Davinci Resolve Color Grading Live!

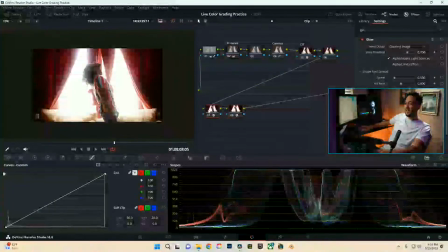[20:08]
This will give a more general hazy kind of look over the image, so you can see kind of what this one's doing by itself.
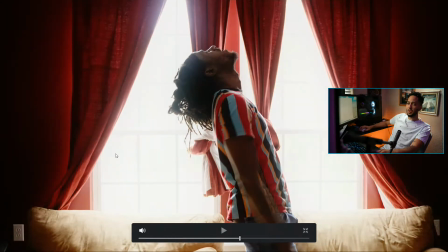[20:15]
And it gives more of like a soft look overall over the entire course of the image.
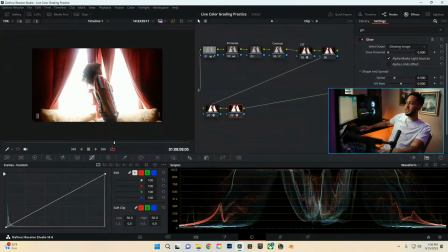[20:19]
But we're going to go ahead and dive into both of these, and then I also want to go ahead and actually pull this back a bit. So I don't want it to be that crazy, but just a little bit of flare so you can see what both these glow nodes are doing.
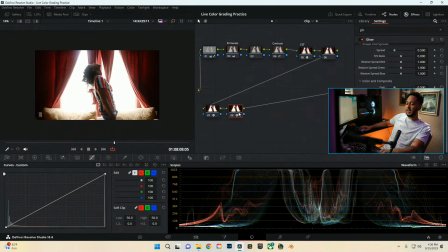[20:33]
Just something like that. Then also what I'm going to go ahead and do, and I like to do this as well, as far as like kind of like shaping my shot. So when we look at the actual shot, let's see, so 80805.
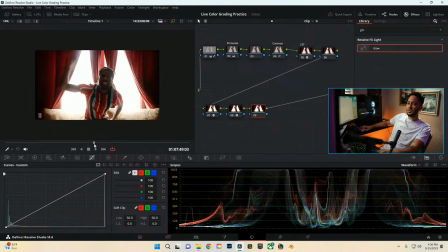[20:44]
So when we look at the whole shot, he's generally centralized in the middle of the frame the entire time.
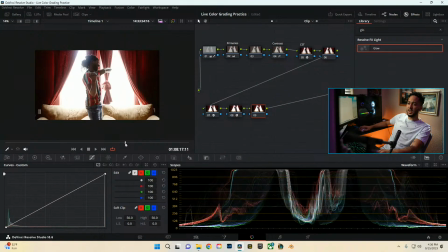[20:49]
Reason being for that is because I really wanted to just isolate the room. Like I said, we didn't have much to work with in this. It was just really just a blank room and a couch, and then we moved the couch for some shots and had the curtains. The curtains were pretty interesting because they were just red with the red walls, and yeah, I could work with that. We could do something with that. So we're going to go ahead and kind of shape our light here.
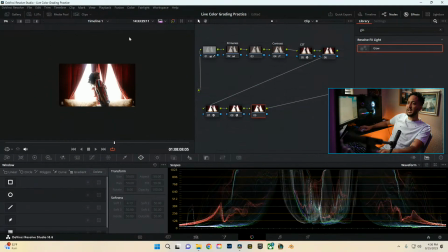[21:07]
And what it's going to do, because I don't like the outlet on the side, I don't like what's on here, so this information is kind of useless to me. So I'm going to go ahead and actually create a radial filter, make it pretty wide.
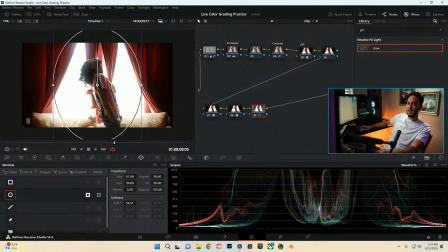[21:18]
Then from there we're going to soften that like crazy, invert that so that way we're only affecting the outside parts of the image,
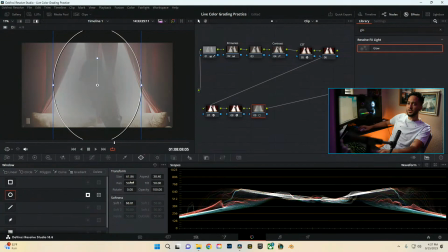[21:26]
and we're going to mess with that a little bit more, just so that way we're not really messing with our subject in the center,
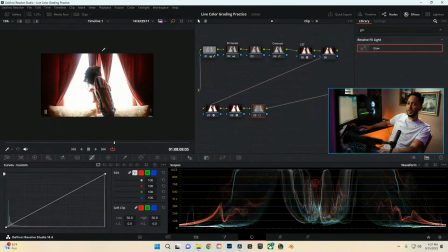[21:32]
because we don't really want him to be touched too much. Then from here we're going to go ahead and go into our curves, and we're just going to drop this down,
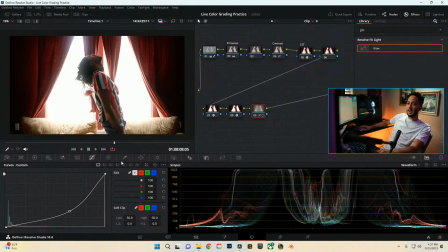[21:40]
and you can play with it as far as like where it is, and then we're going to come back into here and just mess with this a bit,
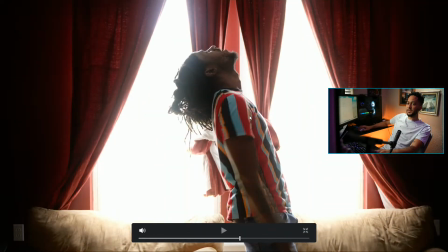[21:48]
just so that way we can try to help bring the center of the frame just to him and take away more of those distractions on the side, and that way we get more of a look. So this is the look we're building so far. Next thing I'm seeing is that the reds aren't really the red I really want.
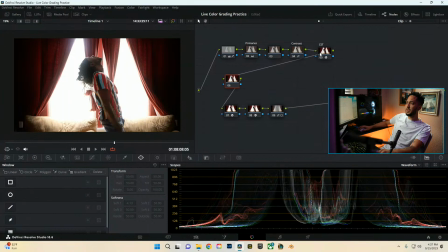[22:04]
Looks like it's more into a pinkish realm. So what we're going to go ahead and do in the after the CST is come into here. We're going to go into our curves, and we're going to go into our hue versus hue, and we're going to select our reds. And we're going to go ahead and see. We're just going to click the red down here at the bottom and just see where it grabs. Hopefully it grabs the actual shirt and the windows.
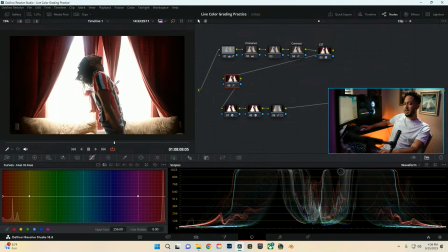[22:23]
But if it doesn't really grab that well because the scene is so dark, I'll show you guys some different ways how we can actually correct that and fix it, and yeah, just make it look better. So we're going to go ahead and mess with the hue, and as we crank this, we can see it changing the hue of our image.
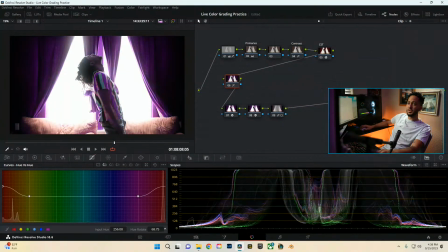[22:39]
We could do a lot of different things. We could push it into a purple realm, which is cool, but obviously we run into the issue since reds are tied to skin tones usually.
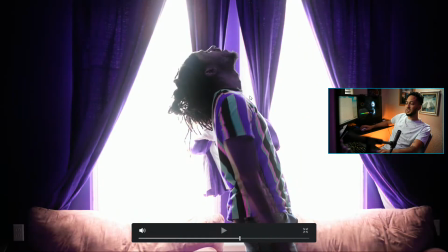[22:46]
It kind of just destroys the whole image. There is possibility for us to actually go through and key out the skin, but since the room is so dark and it is 8-bit footage, I don't believe it would be a very easy key to make.
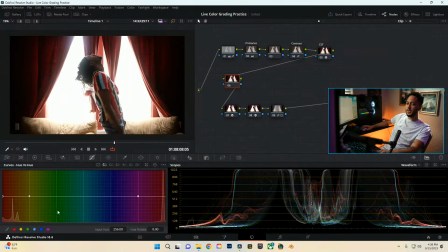[22:57]
So what we're going to go ahead and do is reset that, reselect our reds, and actually we're going to take this in a bit, just to affect less of the actual image and see if we can get a really good clean key around just the red bits of the image and less of
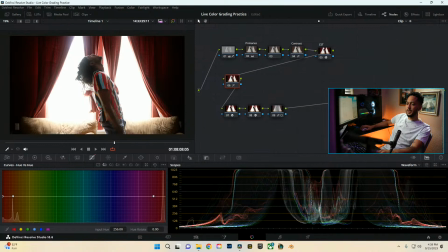[23:11]
that orange skin tone. So let's see, we're going to move that, and right now I'm just moving this over this here. You can see that this is the mass color of the actual image, which is the reds, and we're going to mess with the hue.
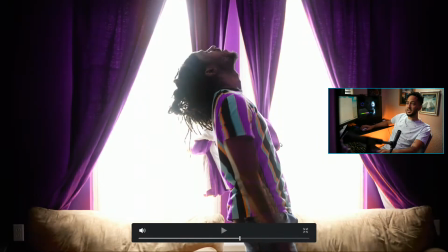[23:23]
We're going to crank it really crazy, and see, yeah, even doing that just helps get us more of the skin tones out of the actual image, but we run into issues as far as like some of this with just the way the colors are interacting.
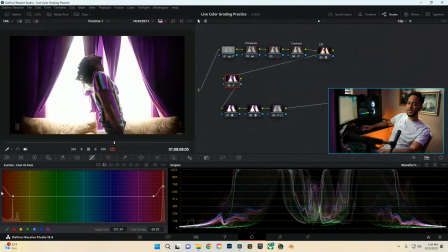[23:34]
So still we'll keep it kind of smooth, and we can mess with it as well as far as like the actual gradient of it, if we need to kind of pull it back. But I'm just going to mess with it. I want a red. I like the red, but I just want a specific color of red.
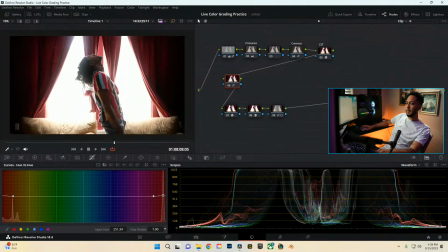[23:48]
Less orangey, more red, you know? Let's kind of push it more into pink.
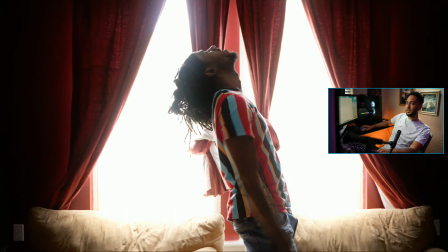[23:55]
And actually we might even get this more through the luminance change. So just barely any changes, honestly.
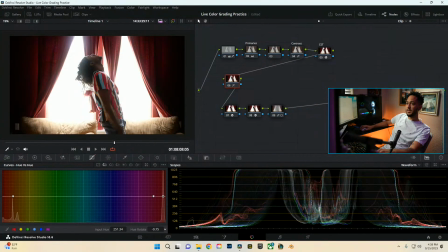[24:03]
It might even be honestly where I need it to be already. Yeah, because either way I pull it, it's kind of going more towards somewhere I don't like. So what we're going to actually do is go into the curves, reds again, pull it in. You know the drill.